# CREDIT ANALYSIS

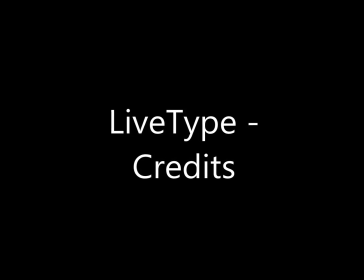[0:00]
As the title suggests, this is just a video of the software LiveType, which we use to do the credits for our opening.
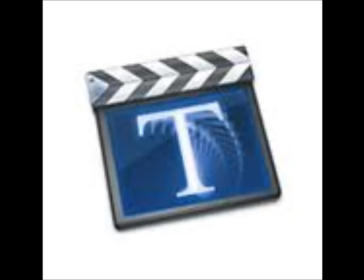[0:09]
LiveType is a software for Macs that allows you to edit your text, whether it be from the font and colour or by adding animation. It allows you to change it in any way you can imagine to get the style, font and animation that you wish to have.
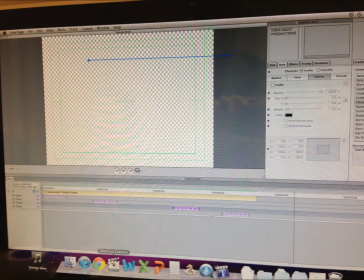[0:21]
Firstly, we had to add in the text we wanted, and in this case it was Dark Knight Productions,
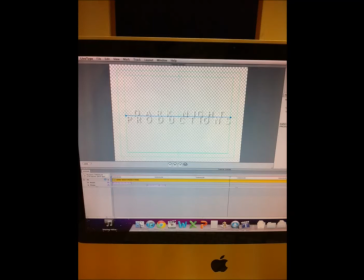[0:25]
but we also had to add in the cast names and the crew names, but I'll mention that a bit later on in the film. Adding in text was the simple bit, but the tricky bit was next. Unlike the production company text, we wanted the credits to appear in a different way,
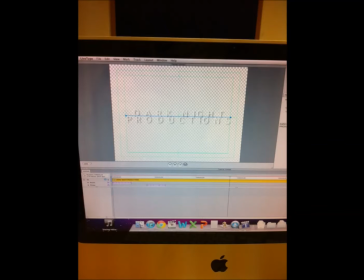[0:40]
because with the flicker of the production company text, it didn't quite have the same effect when we tried to use it for the cast and crew members' names. For the credits, we decided to go with an effect called Strange Appearance, and this was good because,
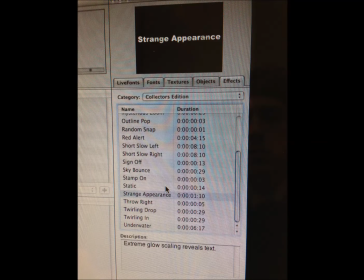[0:55]
as you'll see when I show the clip at the end, the text appears quite slowly and is a bit blurred, and it also has a sort of a cut through it, which creates a sense of mystery, and also the cut sort of two halves, which represents our storyline a bit.
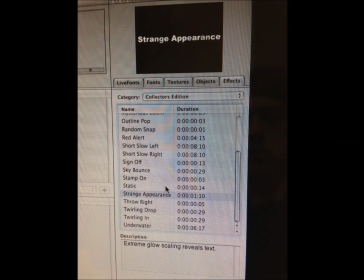[1:09]
And also we had to add in a fadeaway, but we did that on Final Cut later. Once text and effects was added, we had to then choose the font.
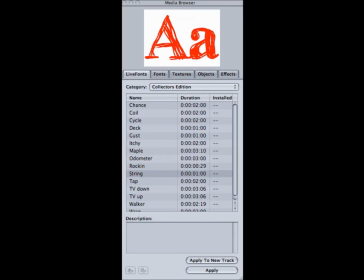[1:18]
Like the production company, we didn't want to choose a really sort of wacky and wild font because we wanted to keep it very professional and sleek.
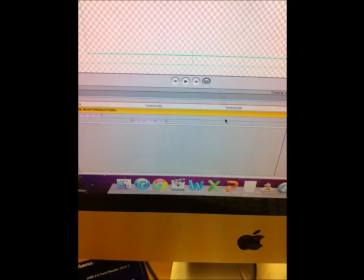[1:24]
We chose to go with a very basic font, but wanted to keep it in block capitals as it made everything look straight and even. When all this was out of the way, we then had to save the document, say for doing Jake's name, because we couldn't do it all in one big sequence. We had to do Jake's name, then Rosie's name, then so on and so forth.
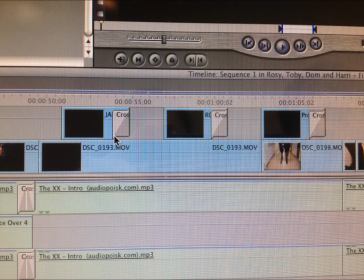[1:42]
So we saved each document what name they were, and then once they were all saved, we had to move them into the image on Final Cut. And we had to move it above the image, because otherwise, obviously, if it was behind the image, you wouldn't be able to see it. And then all we had to do after that was render it and move each
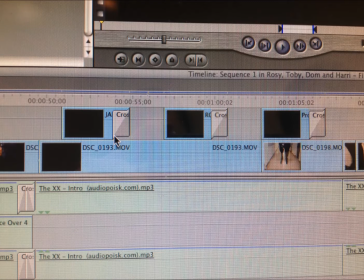[2:02]
bits of text to the suitable places on the page where you could see it. We decided to go with a black font because although the scene is light, we wanted it to contrast with what was going on, and so the names would stand out. And going back to the bit about moving bits to suitable places, obviously if it's a black
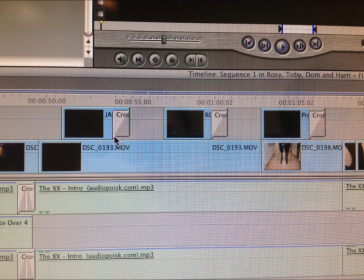[2:20]
font, you can't have it on a black background because you wouldn't be able to see it. So I've just shown you how we edited the text and how we put it into Final Cut, and now it's going to be the clip of the bit of our opening where the credits appear, and I'm going to go through it and stop at various points and explain why we put the text there and why we've done the names first and stuff.
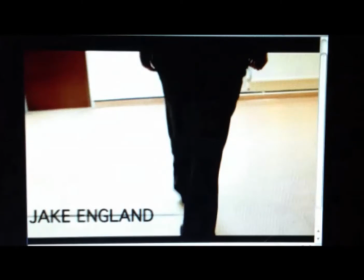[2:51]
As you can see, the text has a dash through it, which I like, as I mentioned previously, because it creates a good sense of separation. We chose to put Jake's name first because he is obviously the main character,
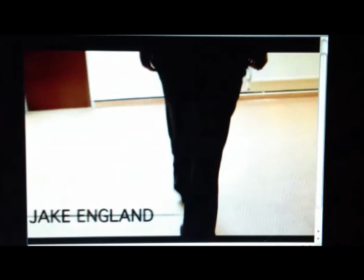[3:02]
and we chose to put it at the feet of the people walking because you find out a bit further on as the clip rolls on that it's the femme fatale and her boyfriend. So having Jake at their feet shows that he isn't important to them, and especially to the boyfriend, as the text is at the boyfriend's feet.
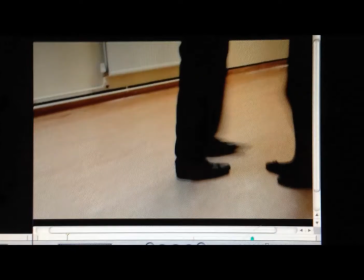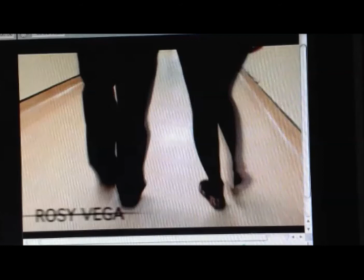[3:26]
Next, the words Rosie is shown, and this is because she is obviously another main character, being the femme fatale. And although the audience don't know yet, the girl's feet that are revealed there are actually hers, so it links to the image.
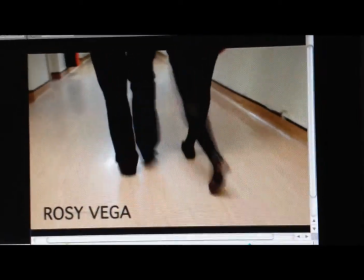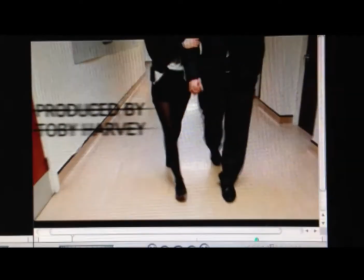[3:46]
Next, we have produced by Toby Harvey, and obviously, like bits you'll see a bit later on in this clip, where it says edited by and directed by. We've only put one name because that's what it's usually like in films, but obviously we all,
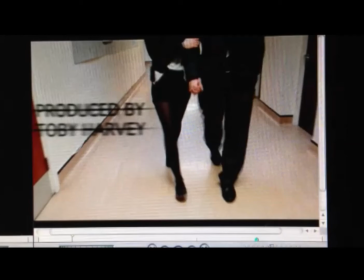[4:01]
like me, Rosie, Harry and Toby, all directed, edited and did a bit of everything.